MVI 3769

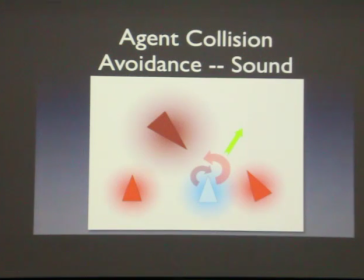497s
First thing we have is what we call sound. Agents each can emit a sound that sort of tell you where they are and how far they are from each other, as well as the obstacle of the environments that emit sound. And that's like one of the easiest ways to have agents avoid each other, an obstacle.
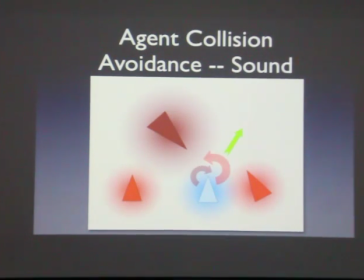515s
So in this case, that agent sees there's a very close sound on the right, slightly further sound to the left. So it's going to turn a little more in one direction versus the other.
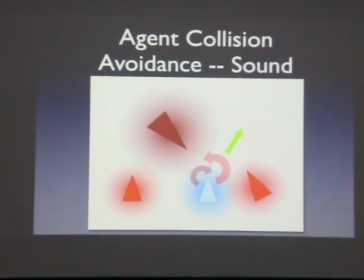531s
So it's going to go like a little bit in the middle based on where those sounds are coming from. Similarly, leader following.
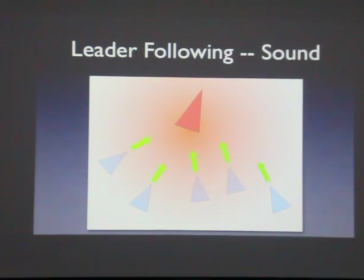537s
Usually packs of dogs have a leader, kind of an alpha dog. So you really want to follow the alpha or follow the prey, potentially. So we use sound to sort of say, hey, that's where we should go. They all orient towards the leader.
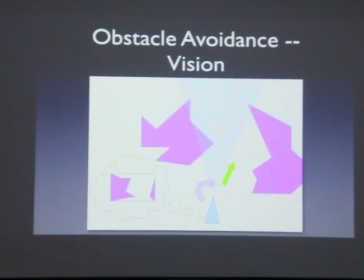550s
However, for some kind of obstacles, like irregular rocks, it's hard to model them with sound. The sound comes from, at least in Massive, comes from a single source. Whereas these rocky obstacles are very irregular shape.
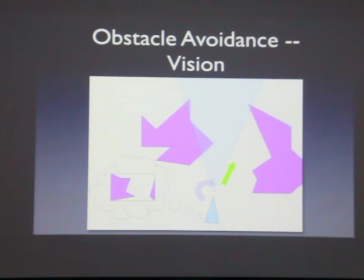565s
You can't really approximate them with lots of different sources. They'll end up actually going through the rocks. So what we did is we used a feature of Massive called Vision. Vision is sort of like image processing. When you render an image from the perspective of each character and use that to determine which way they go.
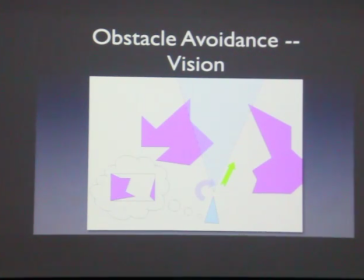583s
So in that character on the right, he's looking forward, and in his field of view, he sees more pink on the left than on the right. And the brain is very simple. It says, if there's more pink on the left, turn right.
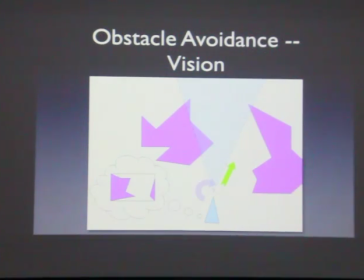597s
If there's more pink on the right, turn left. Basically counting pixels. And with that, you can get a little thing like that where on the left is sort of what the dog sees.
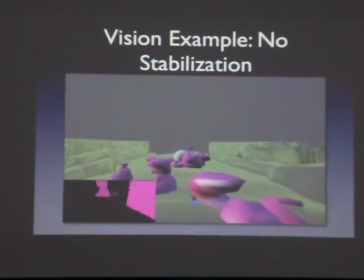606s
On the right is the agent navigating between them. It allows the agent to get very close to the rocks, yet still avoid them, which is the behavior we observe with dogs and wolves. They don't really avoid obstacles. They cut the corners as close as possible while trying to get their prey.
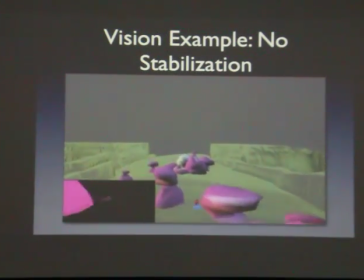625s
So we found this really allowed accurate motion. Note how the camera is going up and down, up and down.
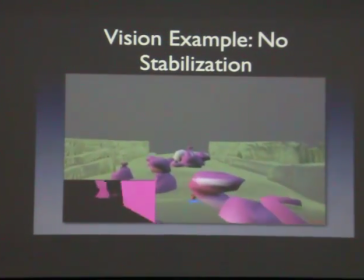632s
It was constrained to the head. That actually gave us some noisy results.
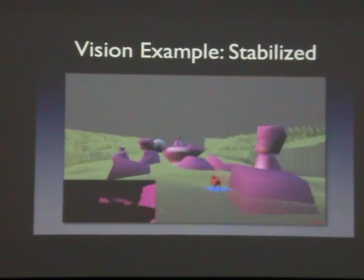637s
We ended up creating a little steady cam where we counter animated the camera to the head of the character. That gave us some better information where we can now cut even closer to the rock. And you can see how this is similar to robotics.
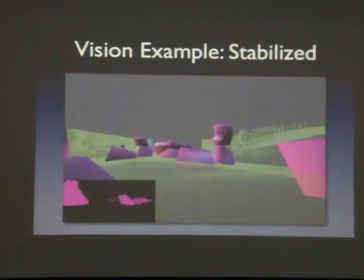655s
You know, if you, again, you put a smartphone on the front of a car and you wanted that car to automatically avoid things,
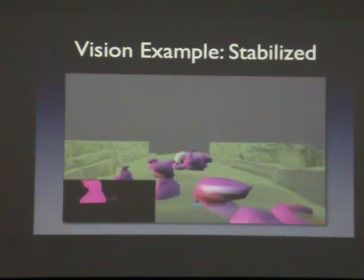661s
you'd have to do something similar, where you have to do sort of image processing. And if for instance, you could have a car that just avoided pink, so it could avoid taxis, right?
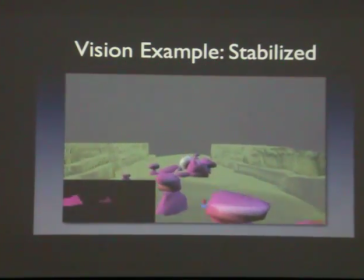673s
You guys didn't get that joke. Anyway, it's sort of like robotics to move them around.
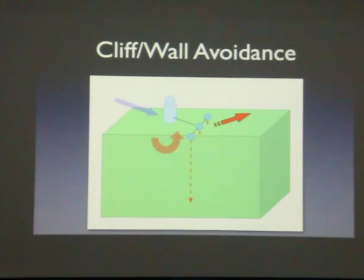681s
The other thing that we have is cliff and wall avoidance. We actually had little probes in front of the characters that could cast a ray downwards and detect how far it's going.
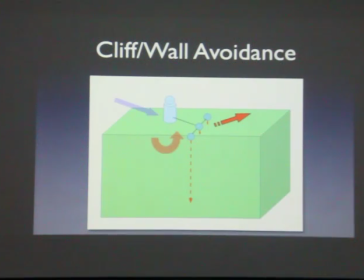695s
It's kind of like sonar. And it can detect if all of a sudden there was a big change in those probe distances, it would know there would be a cliff or a wall on the left or right, and it could turn accordingly.
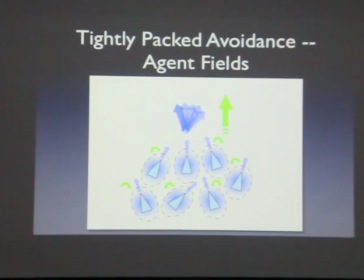709s
There's also one more thing where we can figure out the average orientation of the characters around the agent and use that to help stabilize the orientation so they all go in similar motion. So with all those different types of information, we had a couple different sort of looks.
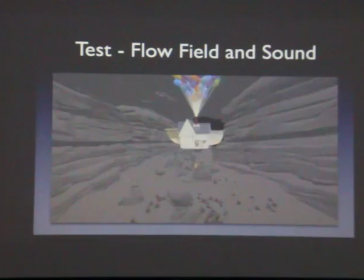726s
So this is a look of following flow fields and using sound signals. And the way the dogs are running, it looks kind of fluid. Not necessarily how dogs are. I mean, it's plausible, but they don't look very goal-directed.
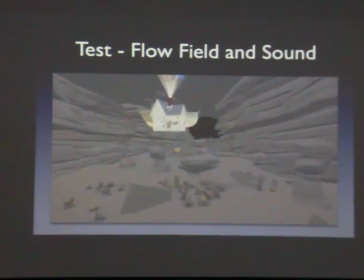739s
They look more like they're trying to avoid obstacles.